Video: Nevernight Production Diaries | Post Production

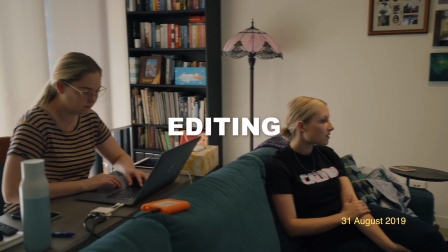So we're here on one of our final edit sessions. So we've been cutting together three episodes. This is our lovely editor Pip. We've been working hard to make them as awesome as possible.
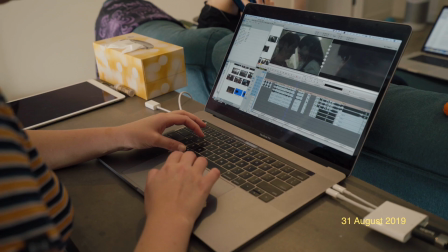Yeah, we're currently just working on episode one. We've got the animation to start with.
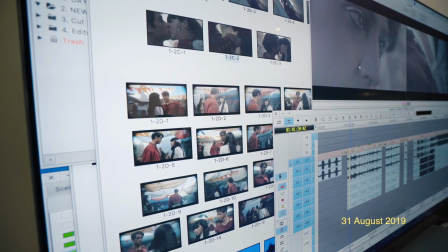We're just working on the title sequence now a little bit. Yeah, we're getting really close. That's all I got for you, Dale. Hey, I'm Pip, I'm the editor of Nevernight.
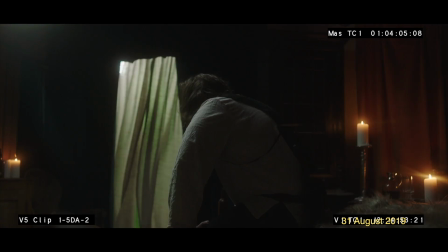I've been working here with Jen for the last couple weeks and it's going really well.
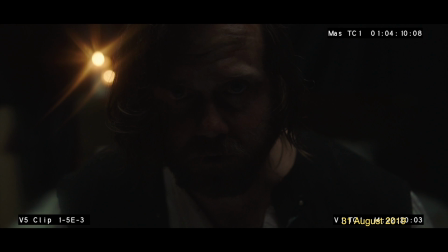Getting the balance right between the pacing on the sex scene and the murder.
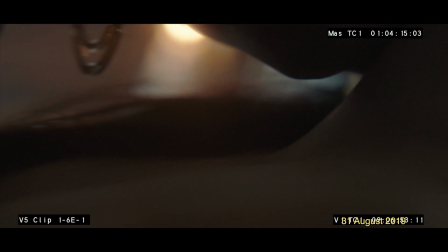They're intercut together.
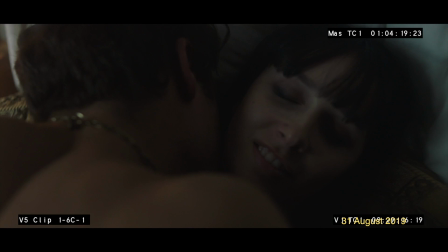They start out like having very different vibes and then sort of end up in the same kind of aggressive feel.
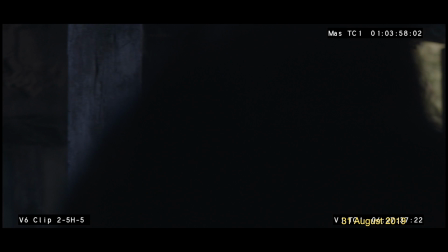The courtyard scene's pretty nice. It's got really good coverage. So there's a lot of like options there and it's really pretty.
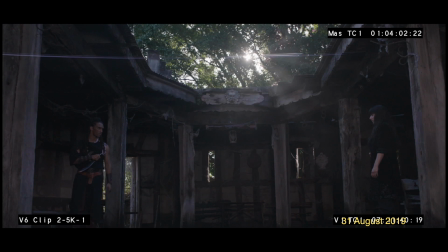It's nice watching the two characters like come together slowly.
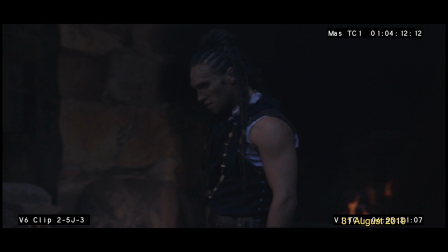Like they start out kind of like not trusting each other and then slowly as they come together, you can see that they're going to form a relationship. So that's kind of cool. So because our shoot got pushed back a little bit, Pip worked on it for two weeks and I just came in, I think for like two of those days been working on this for this will be like our
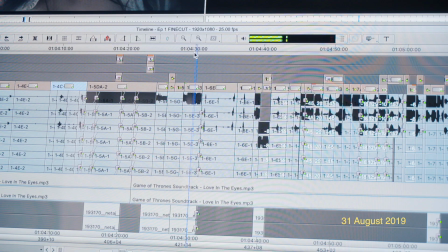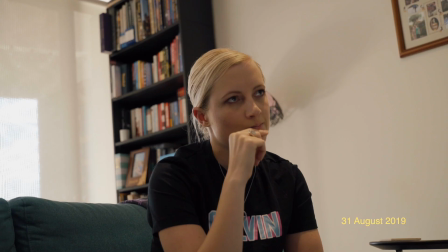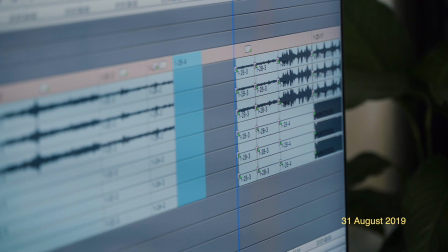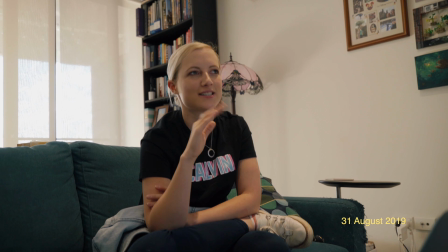I'm trying to think of what songs gonna be like because it would be like for real
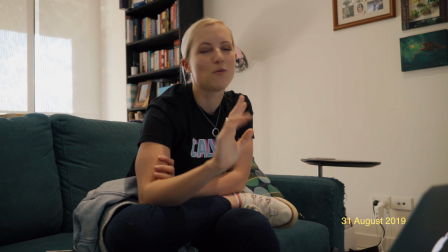This is like this song that I used to like make out with just to get like what beat it's gonna like it won't be this song it won't be this song
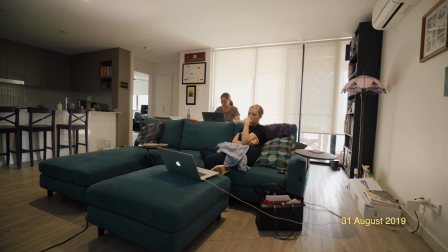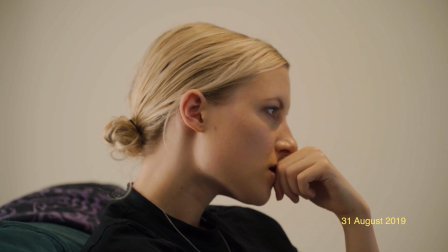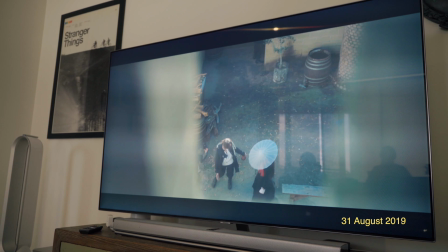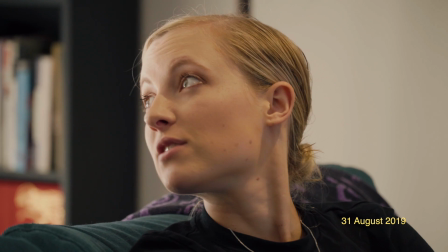even if we leave out of that shot because i don't even love like the one it's not my favorite thing in the world nah she
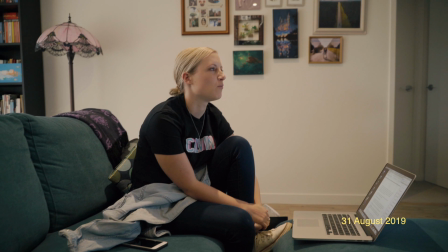looks too close as well nah i think it'll have to be unsure she feels so close
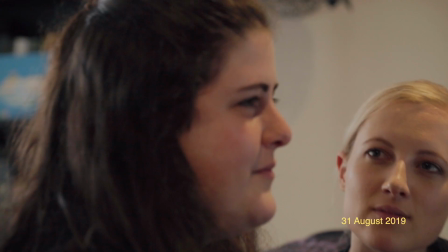like why wouldn't you just stab him like yeah in the next beat lots of feelings on the other bit You hate the kissing?
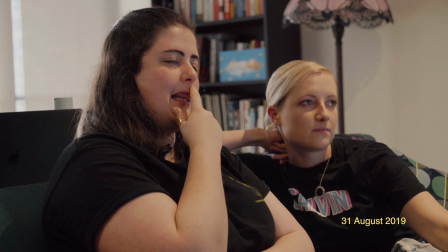Hated that breakup. So what I actually didn't mind was the actual kiss. Like the kissing stuff was fine.
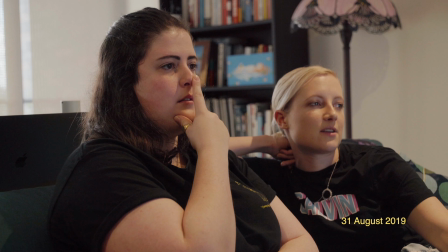I didn't live for their eyes. I hated their running away. Okay, cool. Hated their running away.
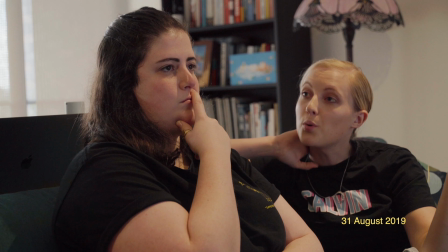Let's see if we ax that. The thing is why I like the eyes is because in the book it's like his beautiful eyes.
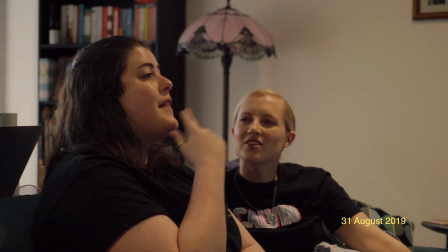And it'd be nice as a little nod to the book.
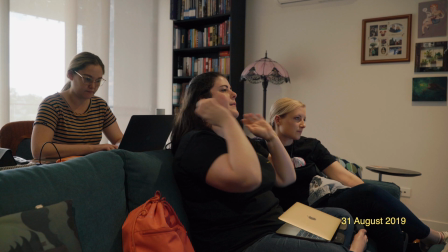I think even cutting this off so like they're literally like the pulling away of the kiss. yeah let's just pull away from it one thing I don't love about
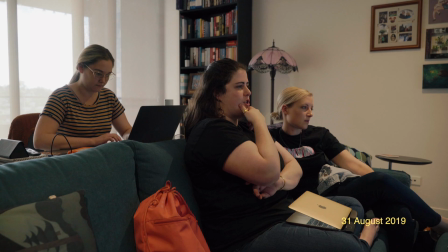the eyes did we end on sweet boys eye before never night yeah it should be hers yeah just it's weird to not be her
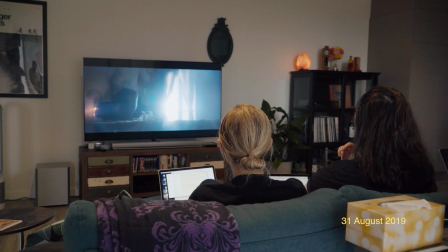because she's the lead yeah now I'm into it because it's like this horrific death of the father and then it's like oh and it's like what's happening we lock them which is exciting and then we go into sound, into music, into colour and due to there being a lot of VFX elements we needed to leave a lot of time for VFX so Caleb's gonna be working on that up until our release. Episode one had a total of nine VFX shots. Episode two had a total of 12 VFX shots. Episode 3 has a total of 30 VFX shots.